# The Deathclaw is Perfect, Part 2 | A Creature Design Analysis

As it happens a whole lot.
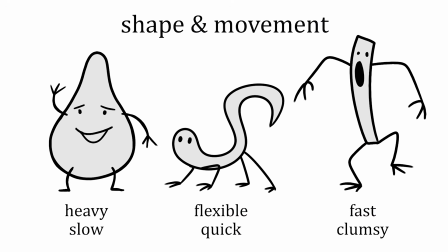(4:11)
If you've seen my video, The 5 Questions of Creature Design, then you already know that a creature's silhouette and body shape tell us a great deal about what they are and how they move.
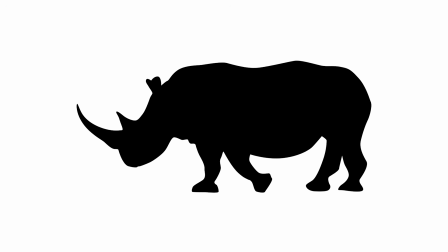(4:19)
A rhinoceros is shaped like a 2-ton battering ram with a spike on one end.
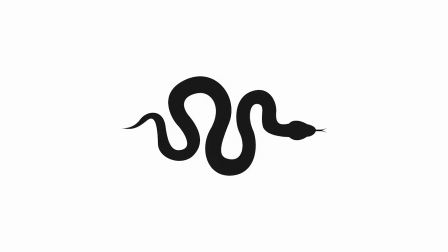(4:24)
This tells you everything you need to know. The S shape of a serpent promises fast, coiling movement.
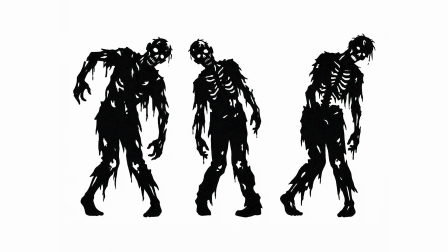(4:32)
Zombies can appear asymmetrical and drooping. This tells us they are slow and shambling and not especially strong.
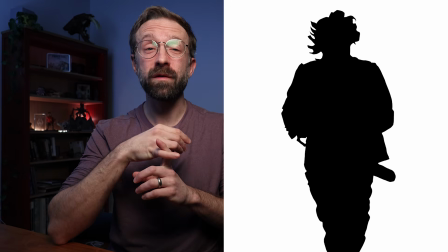(4:39)
Even small differences can inform. Let's look at Leatherface from the Texas Chainsaw Massacre and Halloween's Michael Myers.
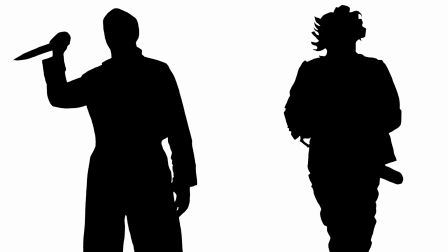(4:45)
These icons of horror are in some ways a lot alike. They're both hulking, 300-pound male killers wearing masks. But while both silhouettes promise strength, Leatherface's silhouette is disheveled and chaotic while Michael Myers is monolithic.
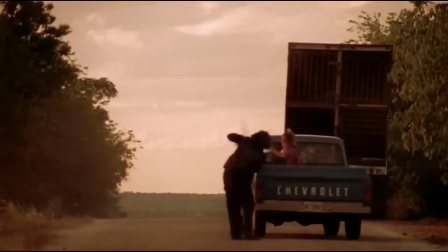(4:59)
One of these guys will sprint after you madly while the other one will simply walk toward you and never stop.
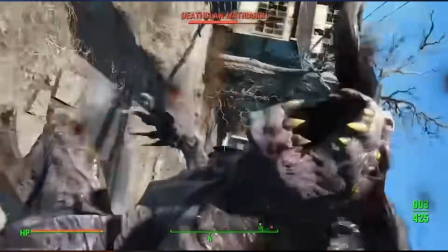(5:04)
Deathclaws need to be large and strong enough to overpower anything, but they also need to be fast enough to catch that anything. I made them big, but not very thick, depending on, who you ask.
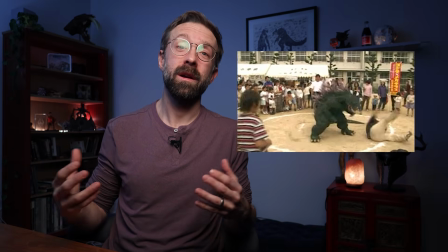(5:15)
Because then they'd look slow like Godzilla, who's built like a sumo wrestler. Every time I added mass in one dimension, I shaved it off of another.
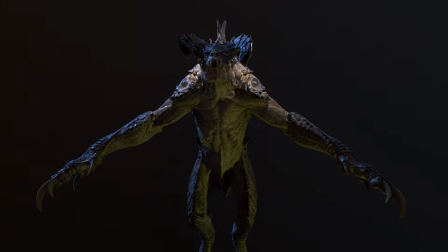(5:23)
Take a look at the hugeness of the back, and then look at the relatively narrow rib cage and shoulders.
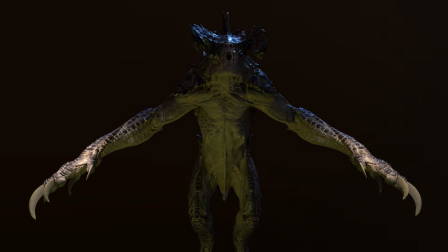(5:29)
Look at the legs, which are big from the side and narrow from the front.
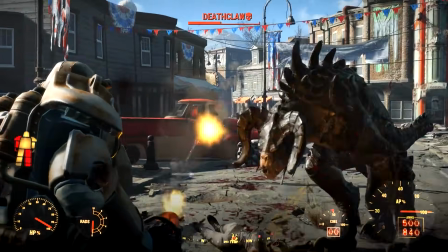(5:33)
I did this everywhere I could, adding power and speed at the same time.
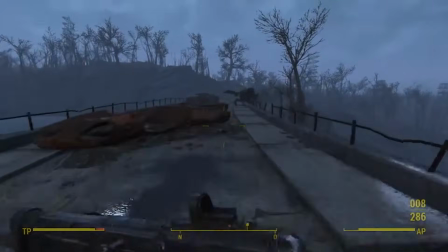(5:38)
Their silhouette is long and serpentine and muscular, the silhouette of a strong and fast-moving dinosaur. The last thing I did with the silhouette was maximize the crest on their back to create a sense of even greater size.
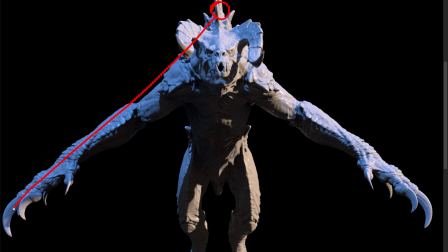(5:51)
You can draw a straight line from the crest all the way down their arms to their claws. A visual trick that makes it look like their arms start all the way up here. This also means that when they see you, their silhouette changes from, oh shit, to, oh shit.
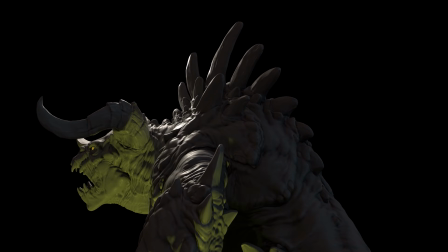(6:06)
Oh, and about that crest. Those plates curve, don't they? As if they're bent back by sheer speed.
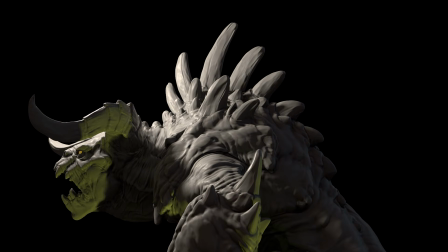(6:12)
And what do they remind you of? If you answered buzzsaw, well, that wasn't a mistake.
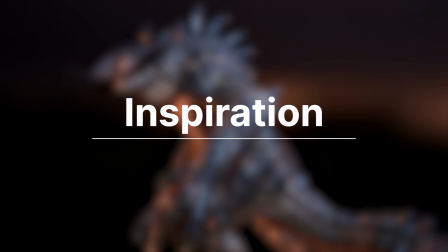(6:17)
Inspiration. Good ideas don't arrive in a vacuum. The best writers are avid readers. The best filmmakers watch movies all the time, and you won't find a worthy game developer who doesn't play other games. We draw inspiration from the world around us, we remix it in our heads, and with that remix, we build something new. As a creator of fantasy, I look everywhere for inspiration. So, what was I looking at when I created the Deathclaw?
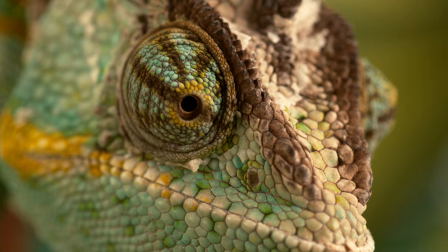(6:41)
I did not look at chameleons as much as you might expect. With independent eye movement, bifurcated claws, long tongues, prehensile tails,
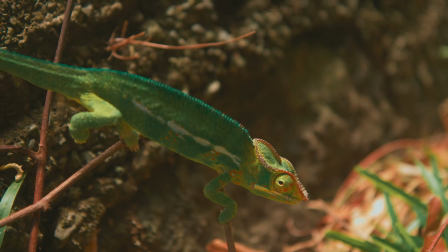(6:49)
and the ability to change their colors, chameleons are definitely one of my favorite animals.
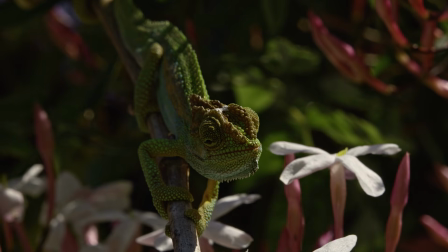(6:54)
But they're honestly a bit too cute for our purposes. In my headcanon, I decided that it was the unique genetic malleability of the chameleon that made their DNA the ideal foundation upon which to build, not their cuteness.
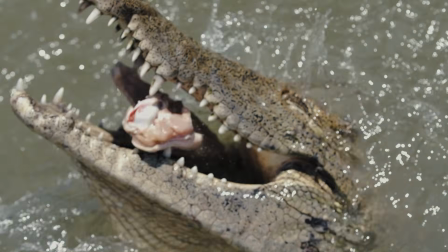(7:06)
Instead, I looked at alligators for their lipless jaws and teeth and the shape of their tails.
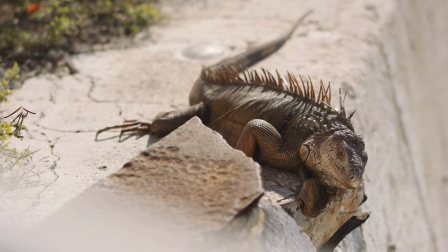(7:11)
I studied all kinds of lizards, especially the desert kinds, for their scales and armor plating.
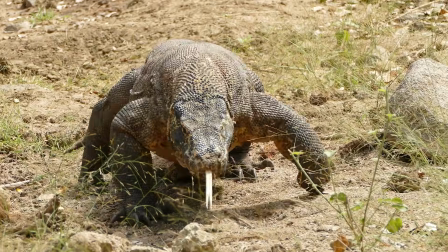(7:16)
I studied Komodo dragons, which are the largest lizards in the world, and looked at their weight and their baggy skin.
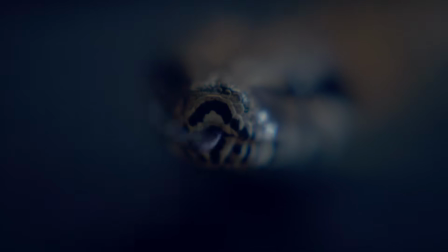(7:22)
I looked at pythons for their tongues.
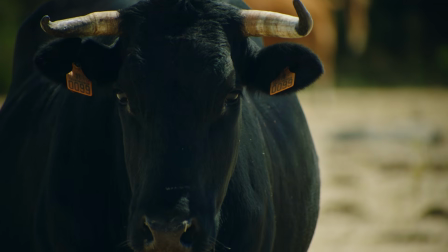(7:25)
I studied rhinoceros for their folded armor, and used bulls for their horns and their blunt, flared nostrils.
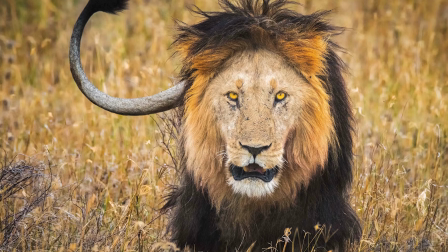(7:31)
I referenced the eyes and mouths of lions, and I looked at velociraptors for their iconic, oversized toe claw. Fun fact, it was the book The Making of Jurassic Park that convinced me that maybe, just maybe, I could pursue my dreams and make monsters for a living. And then there were, of course, the fictional creatures. The most obvious of these is the Balrog, which influenced the integrated horn structure.
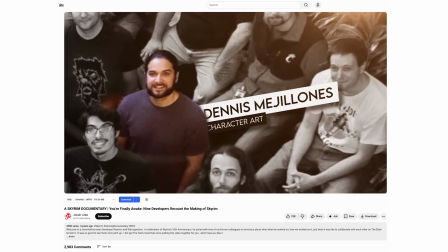(7:54)
My friend / enemy, Dennis, you might remember him from my Skyrim documentary, made the werewolves in that game,
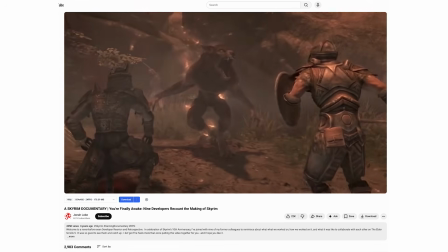(8:01)
and the high-backed, long-armed aesthetic inspired me to expand the Deathclaw's reach. And the biggest inspiration of all was, of course, the Rancor from Star Wars. P.S. Talk about an emotional connection with your audience.
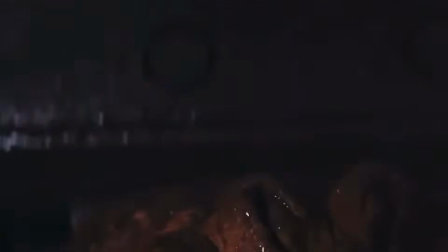(8:14)
Not only was this battle entertaining, the Rancor slow, dim-witted, and terrifying,
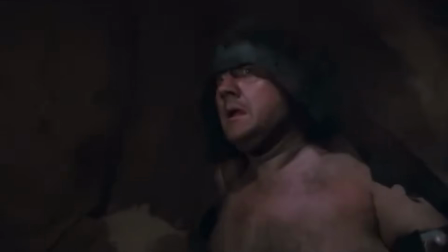(8:19)
but the aftermath with the Rancor trainer crying implied so much backstory. Oh, and PPS. When Fallout 4 finally came out, I tweeted the legendary Phil Tippett, the guy who made the Rancor, and I let him know that the Fallout 4 Deathclaw was heavily inspired by his creation. He wrote back and told me the Rancor was a cross between a bear and a potato. And then he had his assistant send me a poster. It was awesome. Coloring and pattern. With its long claws and twisting horns, the Deathclaw already has trademark aspects, but color and pattern can go a long way in character art.
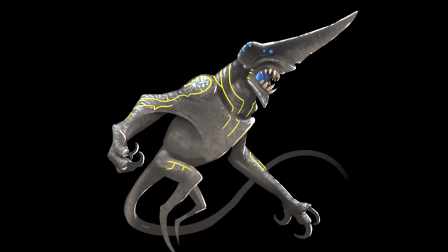(8:54)
There are dozens of kaiju movies, but this distinctive pattern makes Del Toro's kaiju iconic. Real animals get their coloring through evolution, and that coloring can tell us a great deal about where it's from. Creature designers use coloring and pattern to make costumes. And the best costumes are on superheroes. Look at this. Look how little information, just a few shapes and colors, is required for you to immediately recognize every one of these heroes. Batman is black and gray with ears. Superman is red and blue with a pentagon. The Hulk is green and purple, and Spider-Man is red and blue with white eyes. You can slap these aspects on anything, and the audience will immediately recognize the reference. That is iconic design. And for iconic design to work, it must be simple. Until recently, the Deathclaw was almost entirely brown.
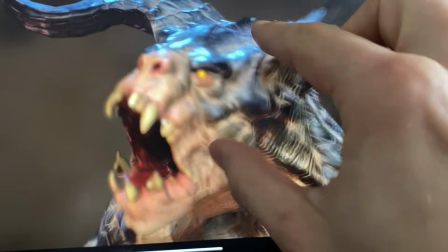(9:39)
I could have kept it brown in Fallout 4, but I wanted a few elements to stand out.
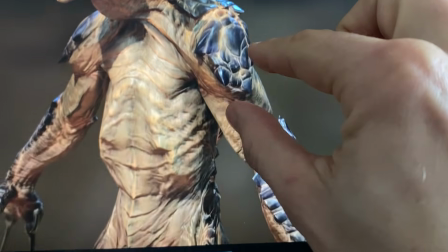(9:44)
I made the bony plates darker than its skin. This helps them stand out, and it sends the message to the audience that the armored portions are made of different stuff.
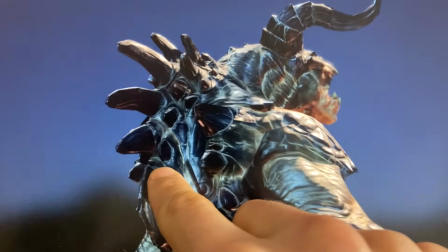(9:52)
This two-tone treatment became my palette. I applied this palette loosely and naturally across the body. This is coloring via evolution, implying that the pale portions are soft and the black portions are hard for defense.
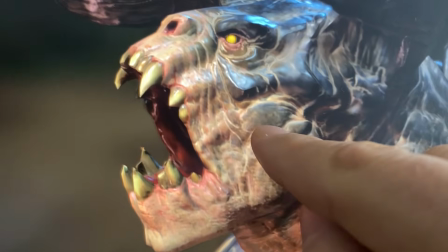(10:06)
But now look at the face. As small as they were, I wanted those little yellow eyes to pop.
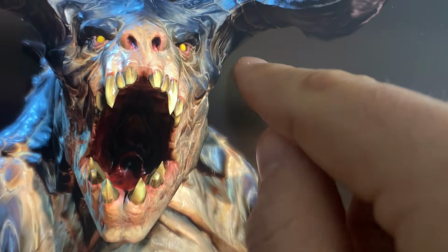(10:12)
So I pulled the black skin down around them while leaving the nose and mouth pale. Why?
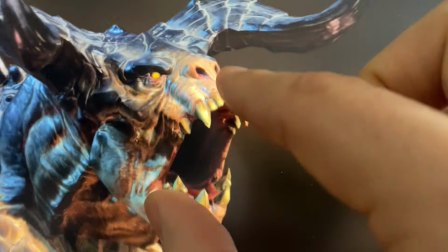(10:17)
Two reasons. One, because like Batman or a raccoon, this formed a unique sort of mask.
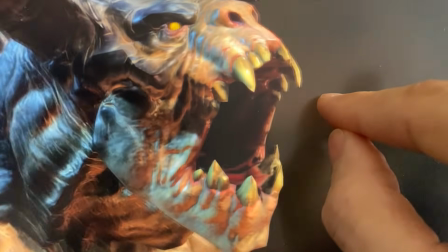(10:23)
And two, it helped the jaws and the teeth to stand out better against the darkness of the inside of the throat. The key word here is contrast. Low contrast things blend in while high contrast things pop and draw the eye.
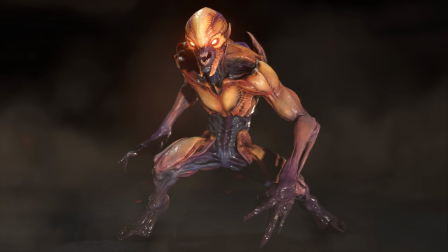(10:37)
Take a look at these demons from Doom. Look at how their faces and hands and weapons always have the highest contrast.
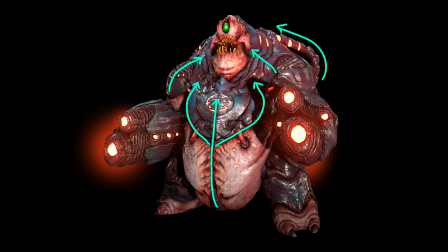(10:44)
Then look at how they use high contrast lines to pull your eye to those places.
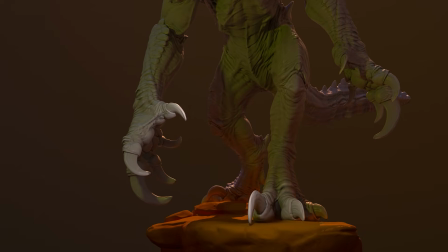(10:48)
This is peak character design. For the Deathclaw, I wanted you to look at the face and at the claws.
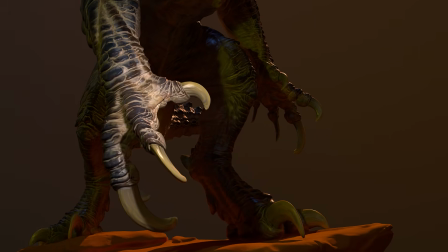(10:56)
The forearms are sheathed in gauntlets of black scaled armor, but this black is split by long, pale, high contrast creases.
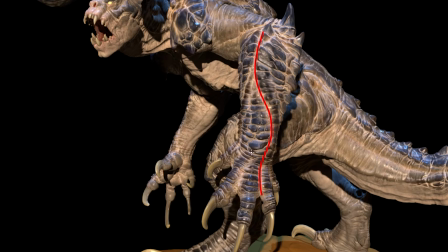(11:03)
These creases accentuate the long muscles in the forearms, drawing the eye down the arms, through the hands, and into the very tips of the claws. And this brings us to the fifth and most secret aspect of the Deathclaw's design: Floetry. Remember when I said that designs need to be simple to be iconic? Let me show you what I mean. Despite the seeming complexity of these creatures, their underpinning compositions are simple.
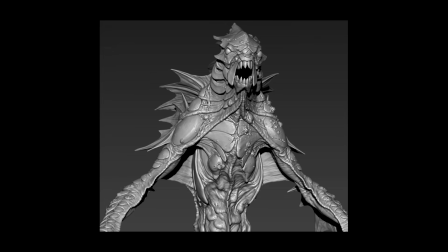(11:28)
These lines lead the eye around the form, and they focus our eyes in on the areas that matter.
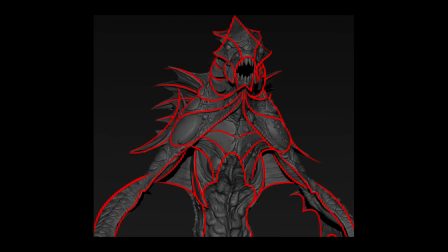(11:34)
The Mirelurk Kings were given long, sweeping shapes that convey the idea of water-soaked robes.
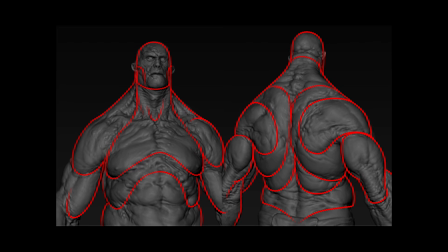(11:39)
The lines of the super mutants showcase long, sagging, almost taffy-like muscles.
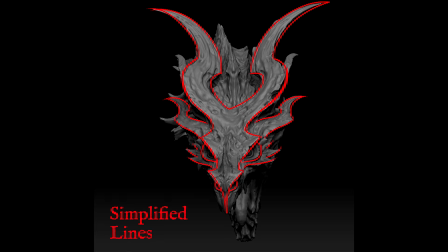(11:44)
Even Alduin, sheathed in rough, pitted metal, has a fundamentally simple, flowing layout that curls like boiling water. Floetry, the strategic use of flowing contours to simplify complex structures into graceful, balanced proportions. Also an English neo-soul musical group from the early aughts. Yes, this is a made-up word, and yes, we'll be dealing primarily with the first definition. Now, I've seen a lot of Deathclaw fan art. Not that kind. Give me one more minute and we'll get to that kind then. But there's one particular artist who I think stands out, and for one particular reason.
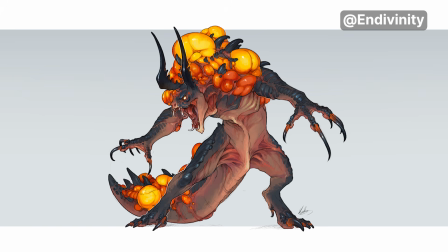(12:17)
Divinity has designed a broad range of Deathclaw species, all of which are based on the Fallout 4 version.